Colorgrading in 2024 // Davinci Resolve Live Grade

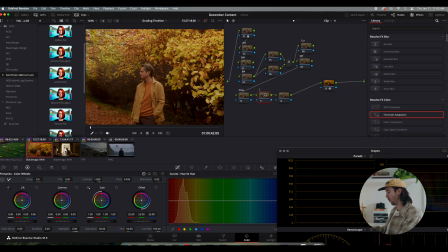[24:34]
You never really know where it's going to go until you start grading. So let's go to halation. I might want to use halation on this one. This feels kind of like we're pushing a film look. Especially, are we still rolling? Yeah, 30 minutes? 30 minutes, damn. We're going.
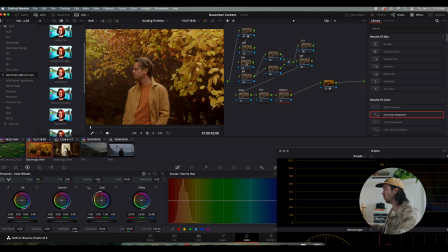[24:52]
So I'm going to try to get through these. One shot in 30 minutes, wow. So let's look at our scopes now.
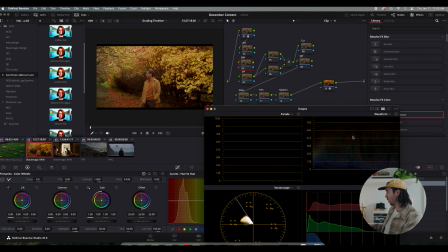[24:58]
So if I don't know if you guys can see this, but our scopes are sitting around, our highlights are hitting 640, but most of our images sitting around here, right? Is there any way I can make this stronger? That is so... Yeah, there we go.
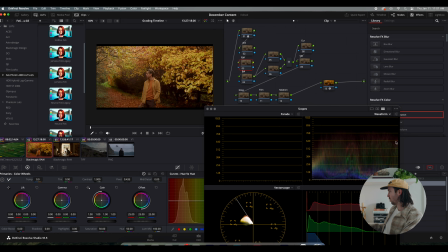[25:15]
There we go. So, yeah, our highlights are right in this area, and then, but most of our images sitting right here. So, I want to bring our highlights down, because I kind of want to do like this really cool crushed look.
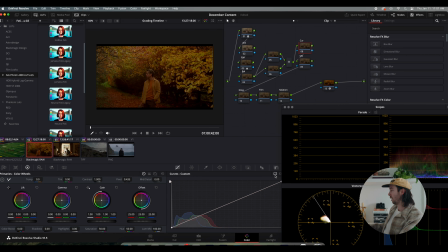[25:34]
So I'm actually going to take us over to curves. I'm going to jump around just a little bit, and I want to show you like a really fun technique that I like to use when I'm creating
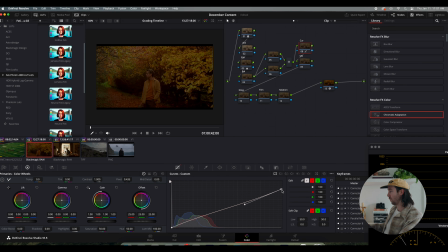[25:43]
crushed highlights, which is typically a film quality, right? Often you're not going to get super peaked highlights on film. So we're gonna do a really fun thing, right?
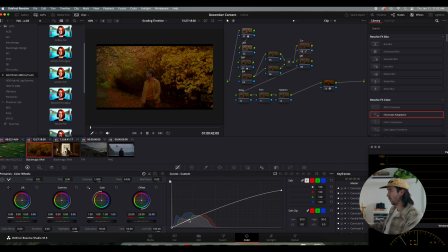[25:59]
I'm just gonna go over here, create a little bit of contrast. So you can see I'm gonna disable and enable. Like I said, this is not doing too much. You can really see it in my highlights, what's happening. I'll pull this even further.
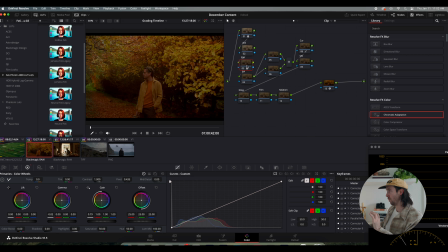[26:19]
Yep. So that's not crazy, right?
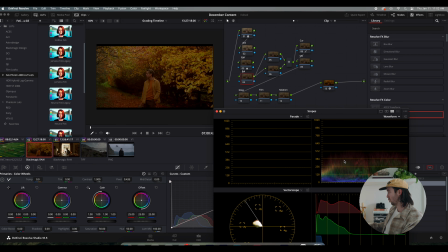[26:23]
Overall, this image is, if you look at your scopes again, very red, very green.
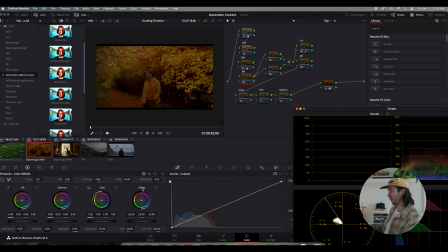[26:30]
And I kind of want to dial this back. So we're going to go down here. We're going to go to our offset. Offset is generally how I balance everything. And we're going to begin to balance this image, right?
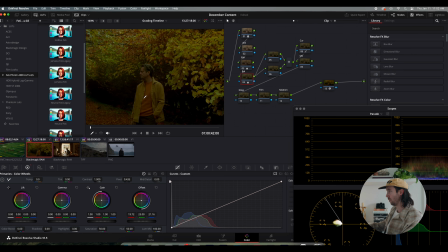[26:42]
So I'm gonna play around until I find something I love. Right there. Let's bump this a little bit, because while we were playing around, we brought the image down just a little bit, right?
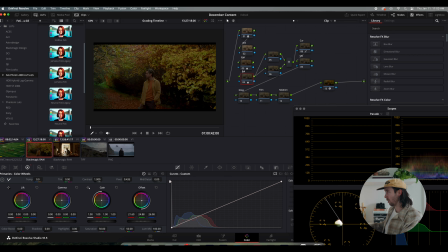[27:02]
Let's bring a little bit of blues out. Bring that up just a little bit. Huge difference, right? So just from one node, we've made a huge difference.
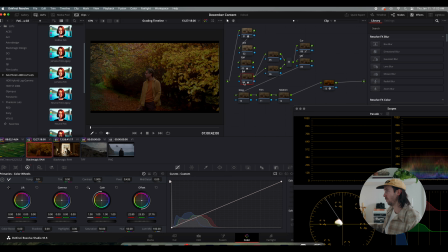[27:18]
Balance, enable, disable, enable. Let's bring a little bit of the greens back in right here. You can really see it on his skin tones, right? And in the shadows. Shadows were, before they were washed red, everything is washed red.
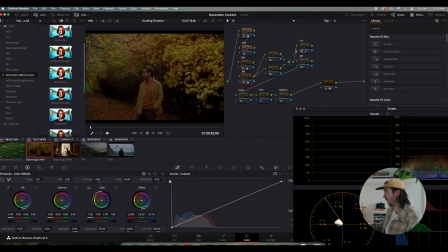[27:34]
We've balanced it just a little bit, and now we begin to play, okay? So I'm gonna go over to gain. I'm gonna kind of create the same thing. Gonna go over to lift, bring a little bit of blues into my shadow.
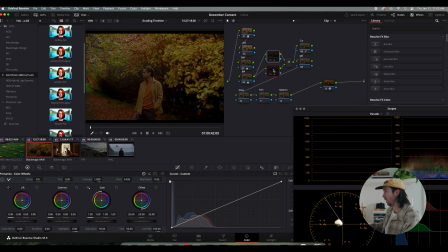[27:50]
We may not even, yeah, barely any difference. Honestly, almost unnoticeable. But this is where we're gonna begin to really push and separate our highlights and our shadows.
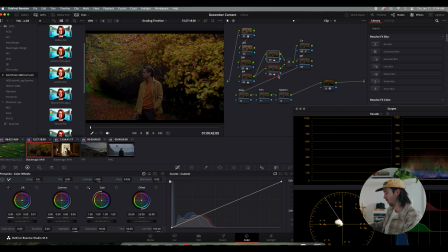[28:05]
You're gonna see it. This is, yep. Now you can start to see it, right? Yep. There you're starting to see it. So I'm feeling these are like super strong fall colors, right?
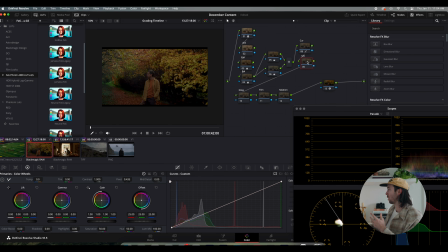[28:20]
So I want to push the color just a little bit. So I'm going to do, once again, I'm going to create this HSV effect. I'm going to come over here. I'm going to push a little bit of color right there. Whoops. Now I kind of want to do, on this one, I kind of want to do something pretty wild.
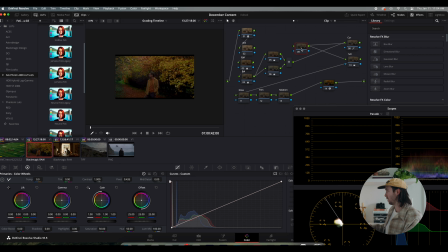[28:40]
So let's do it.